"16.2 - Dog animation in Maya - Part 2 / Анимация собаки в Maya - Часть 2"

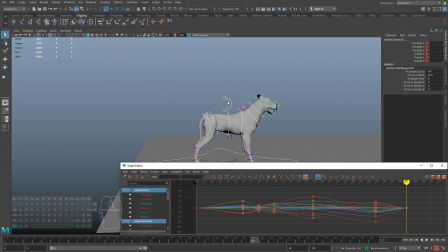989s
То есть они приняли позу как в 27-м кадре. То есть не сама собака, а именно вот эти вот контроллеры шеи и тела. И что у нас сейчас получается? Я отключу сейчас кривые.
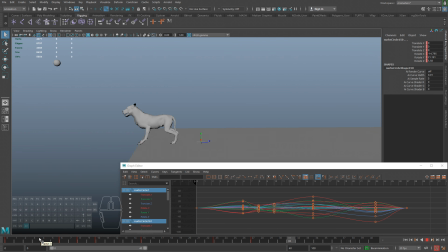1004s
А вот у нас получается, что собака подпрыгивает, у нее есть горб. Потом она делает вот такой вот изгиб телом. Но все равно еще пока некрасивый. Да, уже чуть гибкости добавилось, но, конечно же, это не то, чего хочется.
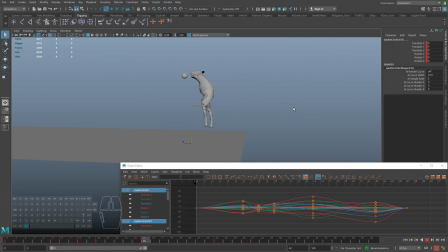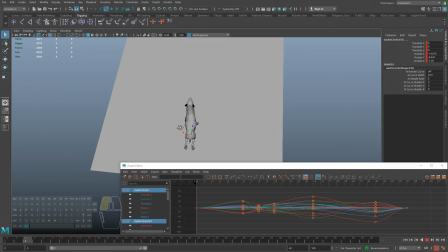1035s
Сейчас будем продолжать
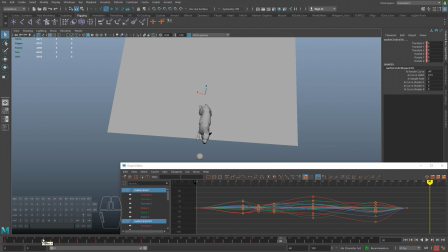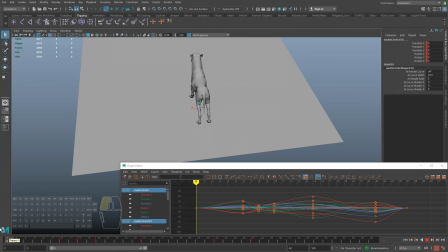1043s
детализировать. Здесь мне не нравится сразу с видом сверху, что сразу таз уходит в бок.
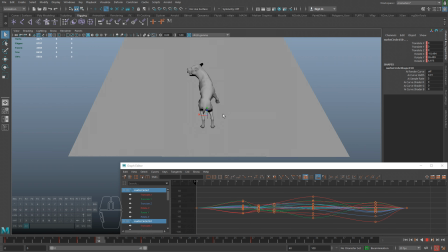1048s
То есть вот он сам как бы слишком, наверное, он уходит, что довольно странно выглядит.
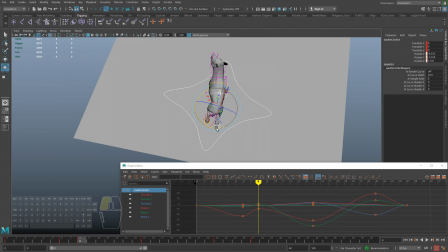1058s
Сейчас будем с этим разбираться. Посмотрим, что будет, если мы, например, его раньше немножко уведем в бок. Будет ли при таком раскладе видно.
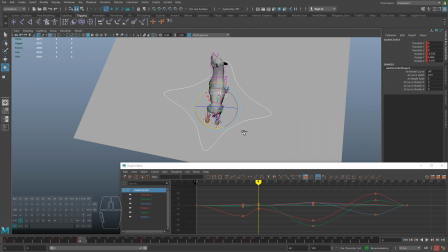1072s
И мне не нравится, как это выглядит. Давайте теперь сделаем в другую сторону. То есть мой принцип анимирования, вот я, почему я анимирую практически без референсов, я редко их довольно смотрю, это
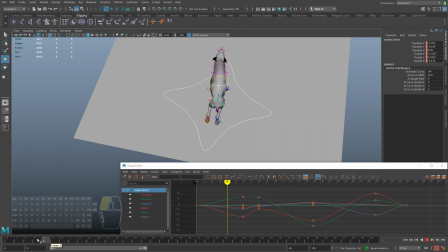1090s
использовать какие-то идеи, которые я быстро сюда воплощаю, а потом смотрю и думаю, нравится мне это или нет. Ну вот, сейчас что-то получше уже стало выглядеть. Ну и, конечно же, среднюю часть тела тоже чуть изогнем, чтобы была дуга.
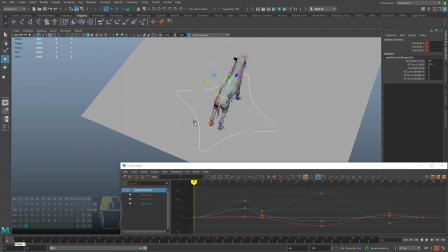Собака, правда, задницей сильно крутит. Мне это не очень нравится.
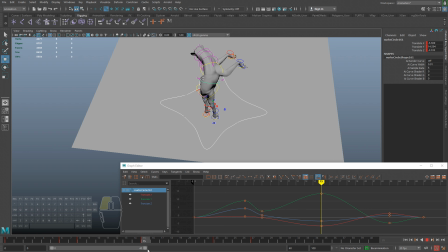Поэтому я немножко ослаблю этот эффект кручения, потому что он будет слишком комично выглядеть.
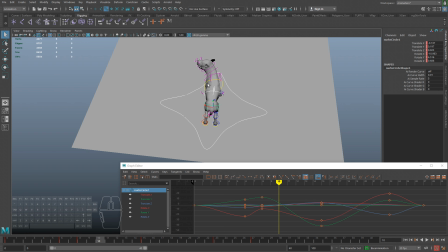1141s
Вот, и так как у нас здесь нет промежуточных кадров, давайте добавим, например, здесь. То есть сделаем так, чтобы собака так быстро таз не уводила в бок. Потому что прям, ну очень прям сразу она ведет. То есть вот уже чуть помягче это стало происходить.
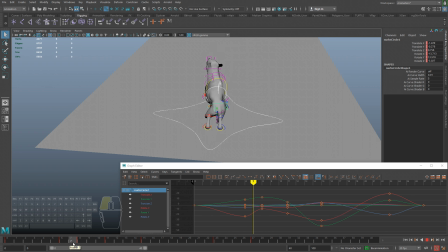Можем еще посмотреть, что будет, если немножко ее покрутить вокруг своей оси.
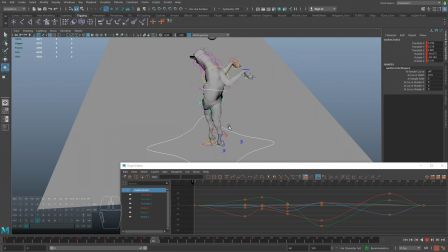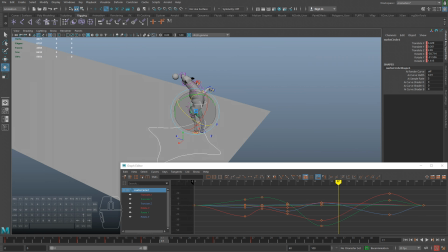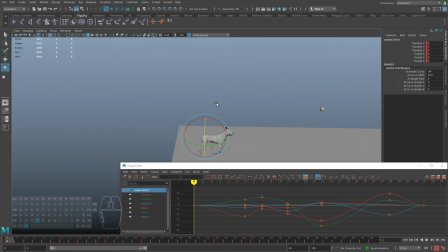Давайте тоже, вот тут уже 11-й кадр добавлен, давайте
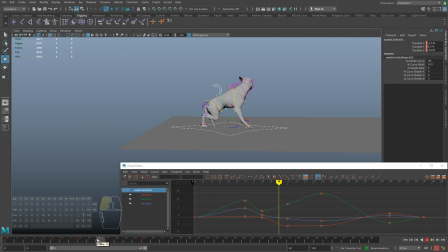1197s
когда у нас собака будет начинать прыгать, у нее прогнется таз и, возможно, даже прокрутится тело. Ну, так как мы уже начали с 11-м кадром работать, да, он не ключевой, ну, давайте уже с ним работать.
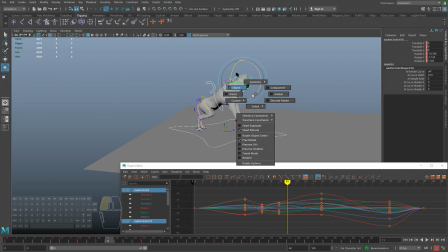1212s
И под своим весом при резком старте у нее еще прогнется голова и торс. Ну, грудное дело. Вот, уже чуть помягче происходит этот прыжок. Раньше он у нас вообще был очень резкий.
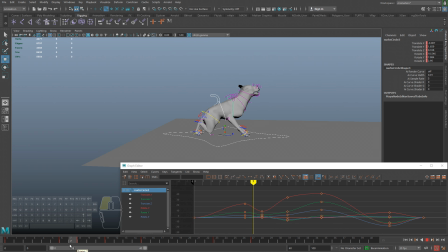1232s
Ну, осталось только вот этот эффект, когда тело вперед вытягивается.